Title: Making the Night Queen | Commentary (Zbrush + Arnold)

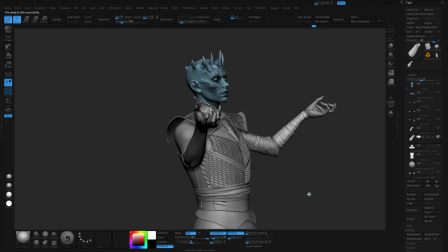14:55 and there you go and I just copied it and put it on the model so now I can
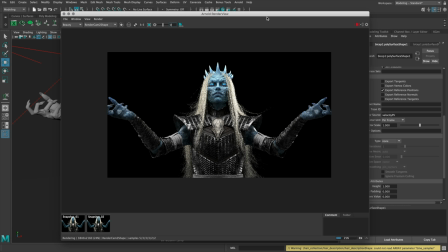15:00 export that so in Arnold I do some procedural stuff like tiling textures and adding details
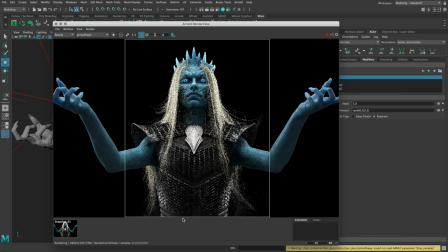15:07 all right so let's take a quick peek here at Arnold stuff got some questions about that too that's another big topic so I'll probably be making more videos down the road and trying to get people into some basics and do some like one-off material demos but for right now for this project,
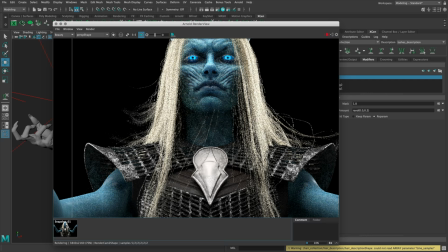15:24 let's take a little sneak peek at messing around with some look development that I'm doing on the armor.
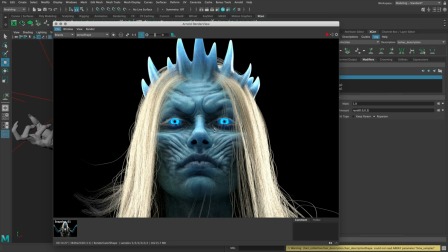15:30 And then we'll go through the quick process of making the material for the metal kind of brooch in the middle.
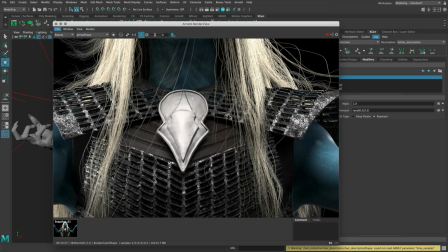15:37 So the leather armor right now is built up of a kind of generic leather, brown leather that I made using a texture set that I made in Substance Alchemist.
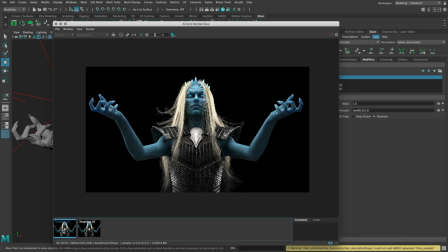15:47 So it's procedural. That's the idea here.
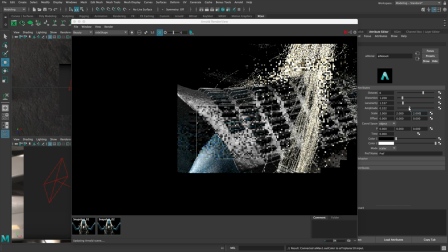15:49 Some things have UVs, some things don't have UVs. so I can use triplanar projection that means I can just apply the texture so I
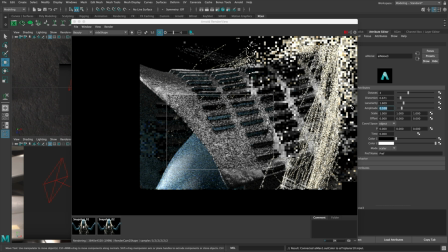15:58 started by making a basic leather then now I'm working with a layered shader so I have two shaders I got the leather and then I got snow which is
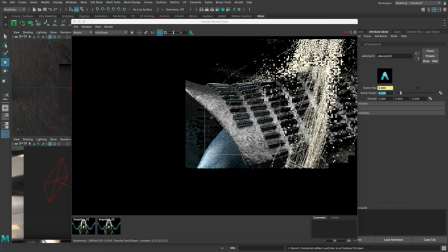16:06 what I'm tweaking around right now the snow has built up all the procedurals and
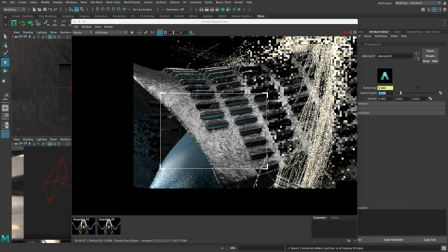16:11 then there's a mask that I used that's just kind of a grunge grunge mask so right now I'm playing around with the bump height uh and the
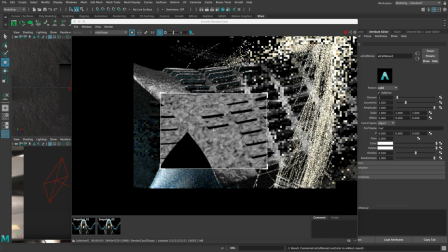16:20 scale and that's generated by ai noise which is a arnold node so on the right you can see these nodes changing so I've got a couple noise nodes here's a cell noise so I'm just playing with parameters
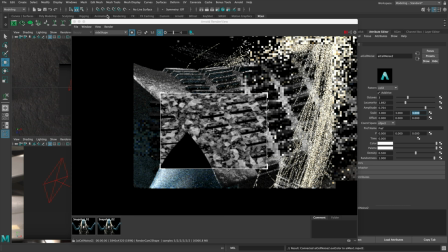16:33 to get something that I like right now I'm playing with like maybe it's kind of flaky um or maybe it's noisy I don't know so I'm trying
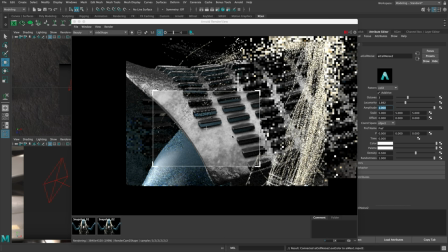16:41 to give it variation you can see here to make it look a little bit more detailed and catch the light and give it some separation.
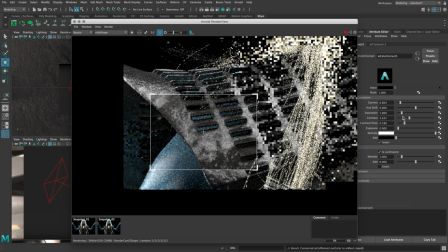16:48 I want it to be, you know, have some height.
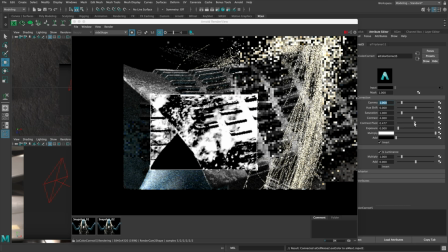16:51 And you can see me also switching the render, like kind of debug mode to just to isolate selected.
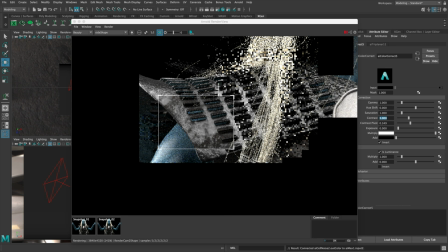16:57 So I can see the mask that I'm working on. I'm using an AI color correct node there that lets me do the crunching and stuff.
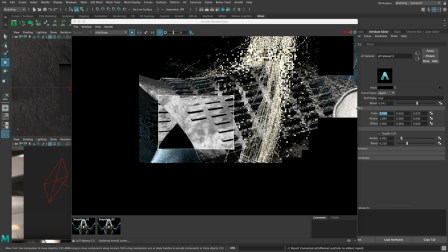17:04 So this is letting me play with, you know, this material, these parameters by having the mask and then the snow material that I'm iterating on.
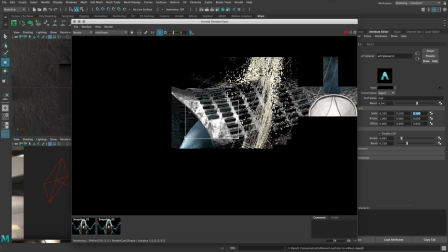17:13 The leather material is pretty good. So I'm just messing around now with values until I get something that I'm happy with.
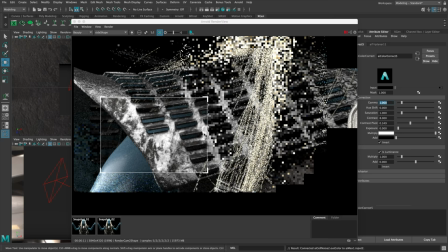17:20 And so that's generally the process. This is kind of simple because this character is made up of pretty much just like two or three different kinds of materials.
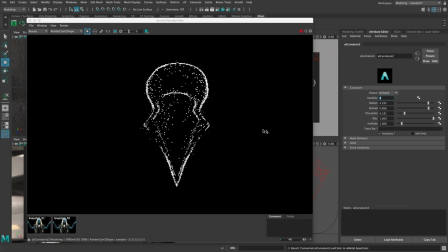17:27 But that's the process, lots of iterations. So let's take a look at this broach. So this broach, I just made a generic grungy metal texture set. And then now I'm playing with the AI curvature node so this lets me do curvature in Maya so it's procedural and I'm using it
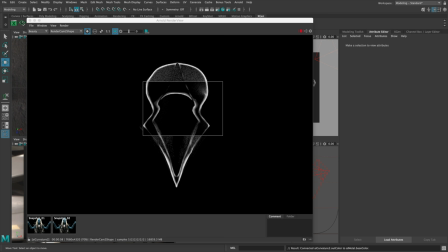17:45 now so that I can find the edges and this is the model that I you know quickly sculpted in ZBrush so trying to get some detail like bring out some detail that's in the sculpt and also use the information in the sculpt to drive some of the material parameters so right now I want it to be a little
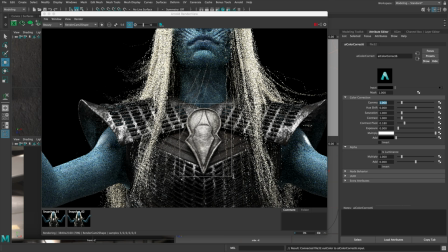18:01 grimy in those crevices so you can see that it's also separating the shapes so I've got this procedural metal that's just like triplanar
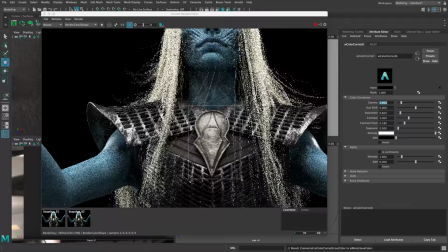18:09 on there. Maybe I did a UV map. I don't know, but it doesn't matter. It's fast. It's a generic metal texture set mixed with a sculpt that I did.
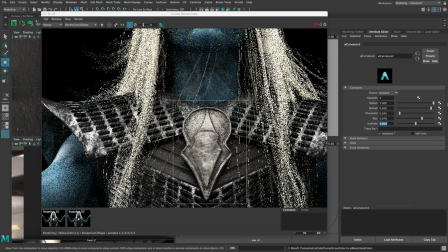18:18 And then it has the curvature that really makes it feel like it's a unique one-to-one kind of material. Here I am again, tweaking curvature, but this time in context. So it's like kind of a grimy dirt in the crevices.